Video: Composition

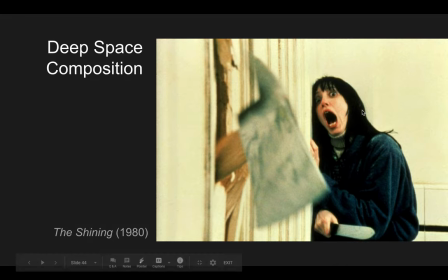They could shoot a close-up of the axe coming through the door and then cut to a shot of of her screaming and we would understand that there's a connection there but deep space composition kind of allows the the filmmakers to communicate that that idea in in a single shot they don't have
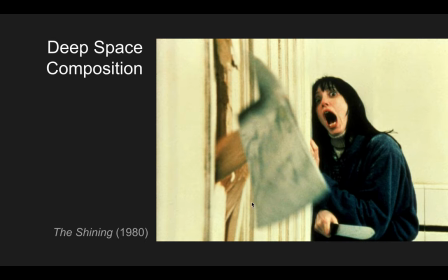to change the camera and take it again so they could just they could communicate this this information in this mood in a single shot.
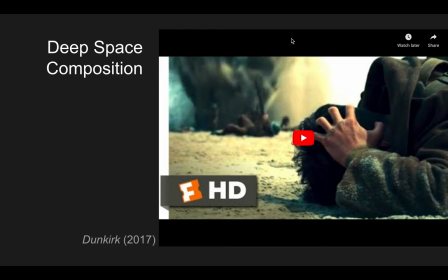Here is another example of how deep space composition is used to emphasize a mood. This is a scene from Dunkirk. And then watch this. It kind of it happens towards the end of the shots.
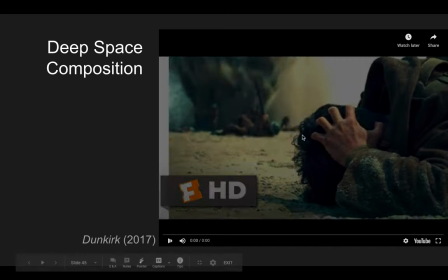I'll pause it and and tell you what's going on here.
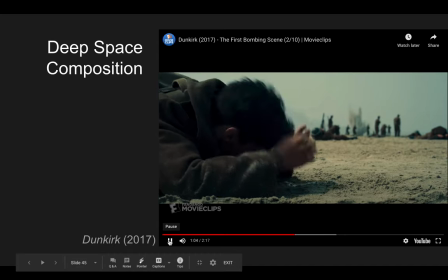Here it is.
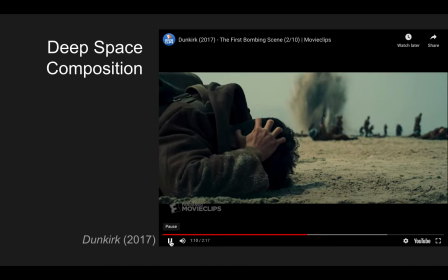The character here is in the foreground ducking and covering as bombs get increasingly closer
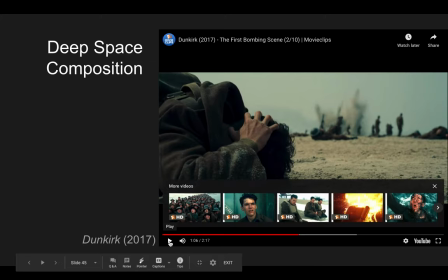so they start off in the background
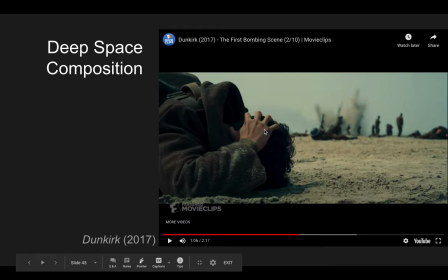and quieter he's still in the foreground it's almost as if we're just waiting for him to die that's where the tension in this scene comes he's stuck in the foreground and the bombs begin in the far background and get closer
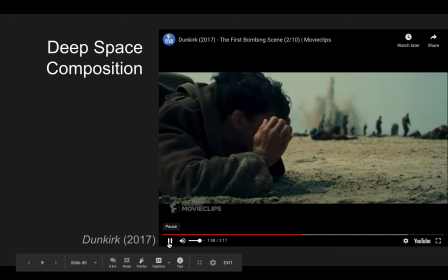and closer
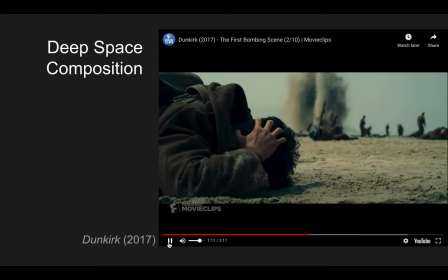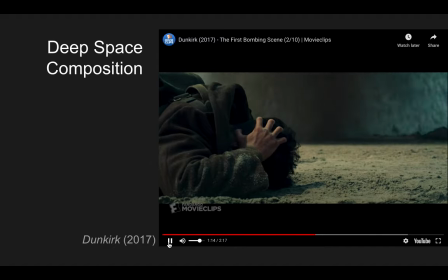closer
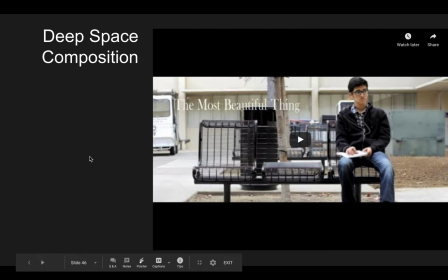and that's it so um so there the the foreground uh
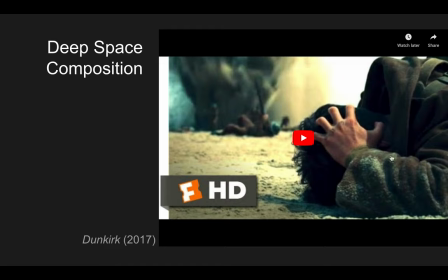the foreground image of the soldier ducking um is kind of played in in relation to the um the bombs in the background which approach the middle ground um and the combination of those two things is what helps create the tension for the
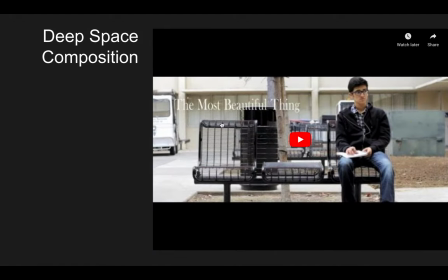viewers in that scene. Okay, one last one I wanted to share with you here. Deep space composition we've seen can be used to enhance the mood or evoke the mood, whether that's fear, horror, tension, intensity, or even comedy,
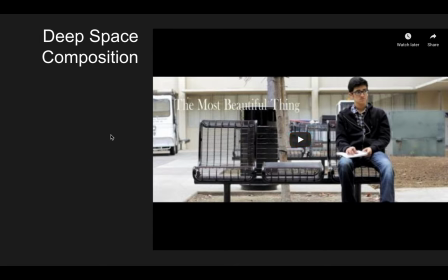but it can also be used to advance the plot to tell us to give us an important detail about the plot or the conflict okay here's a scene I'm
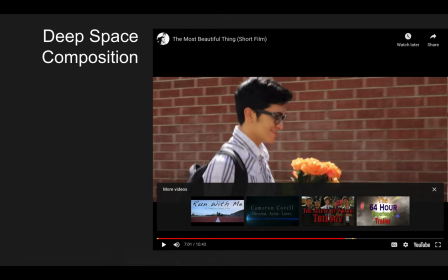gonna I'm gonna actually give you guys this link this is a great amateur short film
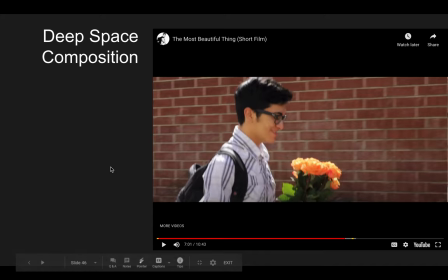really just kind of a cute a cute story and at this at this point I'm not gonna give too much away but our main character here Brandon is about to ask Emily this girl that he's got a
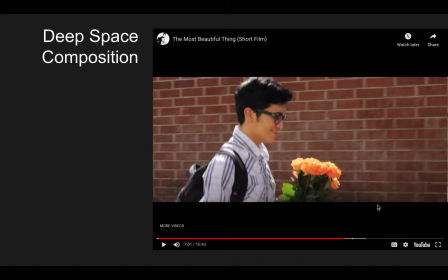crush on and had been kind of pseudo dating he's about to ask her he wants to ask her to the prom so he's bringing her some flowers but then he as he's walking up to her he sees her sitting on a bench as he's walking up to her another guy intervenes sits next to her so watch what happens and look for the deep space composition
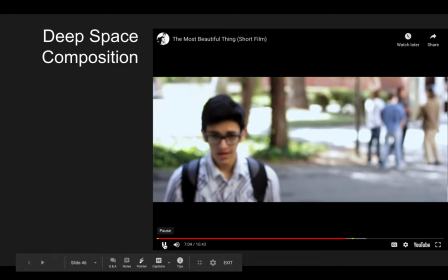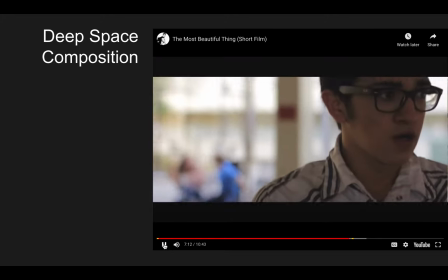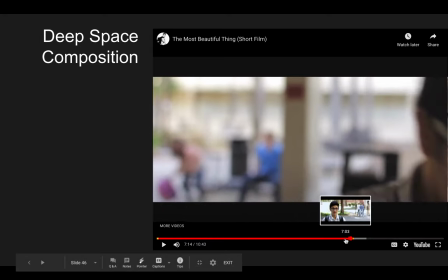okay, did you see it? let's go back and look at that one more time
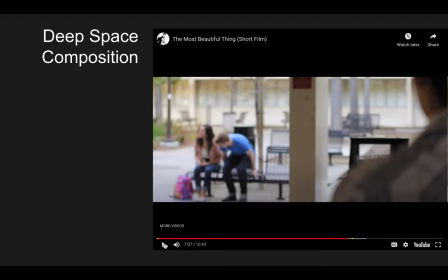two things happen okay so on the one hand here we go Brandon's in the foreground just barely so we know that he's looking at Emily and this other guy who is coming up to hit on Emily okay
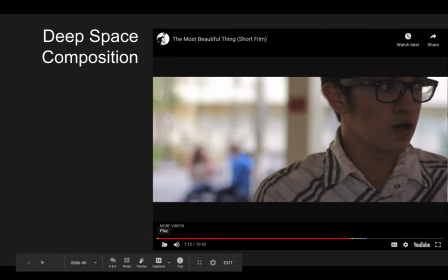so here Brandon as soon as he sees the guy lean into Kessler he turns around doesn't want to see what's happening so that is one that's one element of g-space composition but the next one is actually really key because watch what happens in the background.
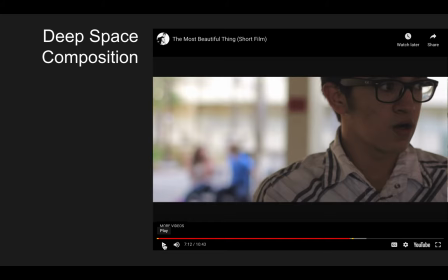It's hard to see because it's out of focus, but,
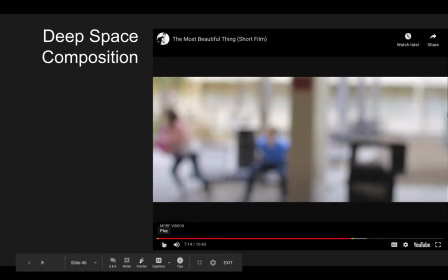ah, see, so Emily pushes him out of the way. She hits him. Um, she did not want to be kissed by that guy. Okay. So what's important about this is Brandon didn't see that happen. Okay. So there's this, this, this miscommunication is misunderstanding about,
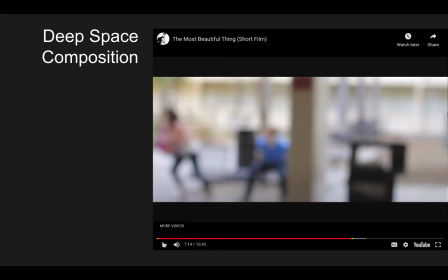about this moment that causes some conflict later on, right after this in the story. And this would be a moment of what's called dramatic irony. We as the audience, we see what happens.
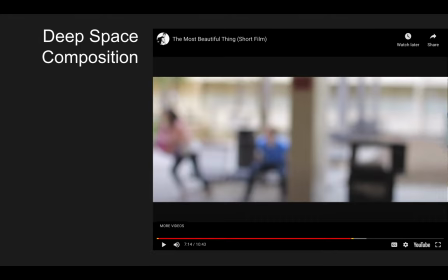We know what happens. But because Brandon is turned around in the foreground, he doesn't see what happens. And so he doesn't have that information. Okay. So that is, that's another use of the deep space composition there. It gives us information about the conflict.
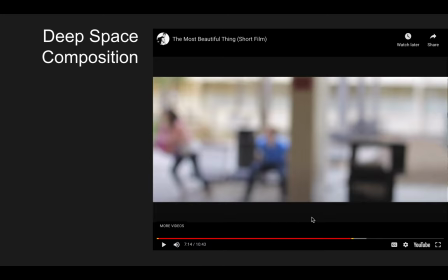in which case this this case it's information that Brandon himself doesn't have all right guys I talk more about deep space composition and some of these other terms as well as terms that we've already learned from past lessons I
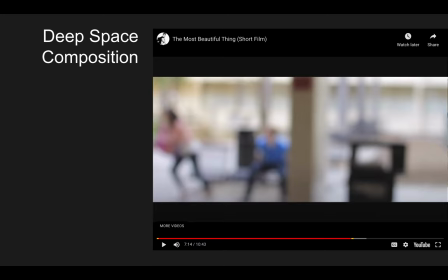talk about some of these terms in the the two videos that I made for you guys this week one is a breakdown of some scenes from Citizen Kane the other one's a breakdown of some scenes from Road to Perdition.
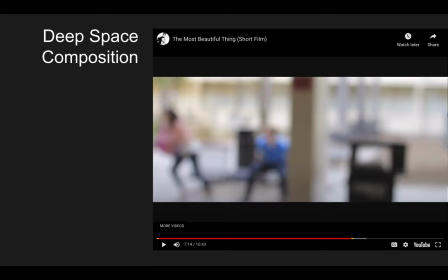So if you watched Road to Perdition, why don't you watch the video on Road to Perdition? Make sure you, well, I shouldn't say wait till you're done with this one, because you are done with this one if you've made it this far.
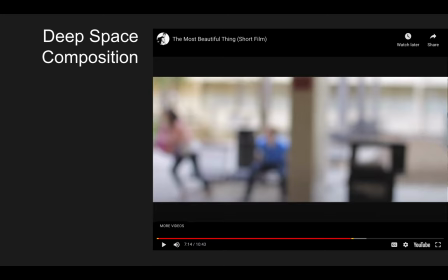So watch Road to Perdition if you've watched that movie, or watch the video I made on Citizen Kane if you watched Citizen Kane. If you've seen both of them, feel free to watch both of them. But what I did in those videos as I tried to give you guys a sense of how we can use different terms
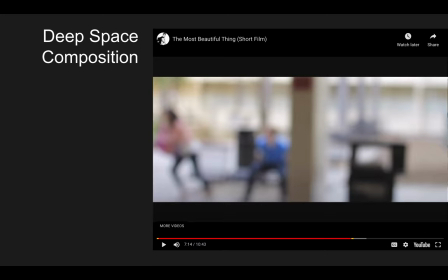from all of these lessons to look more closely at how these scenes are working and how filmmakers use them, how cinematographers use them when they put these shots together. So I hope this has been interesting. And again, I'm sorry if these go on so long,
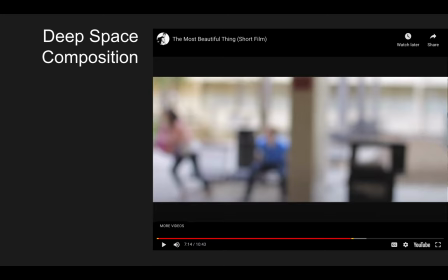but there are a lot of things to talk about a lot of terms to go over I think next week it should get a little lighter and a little a little shorter for these videos so that's it for this lesson and I hope you guys are doing well and I'll see you next time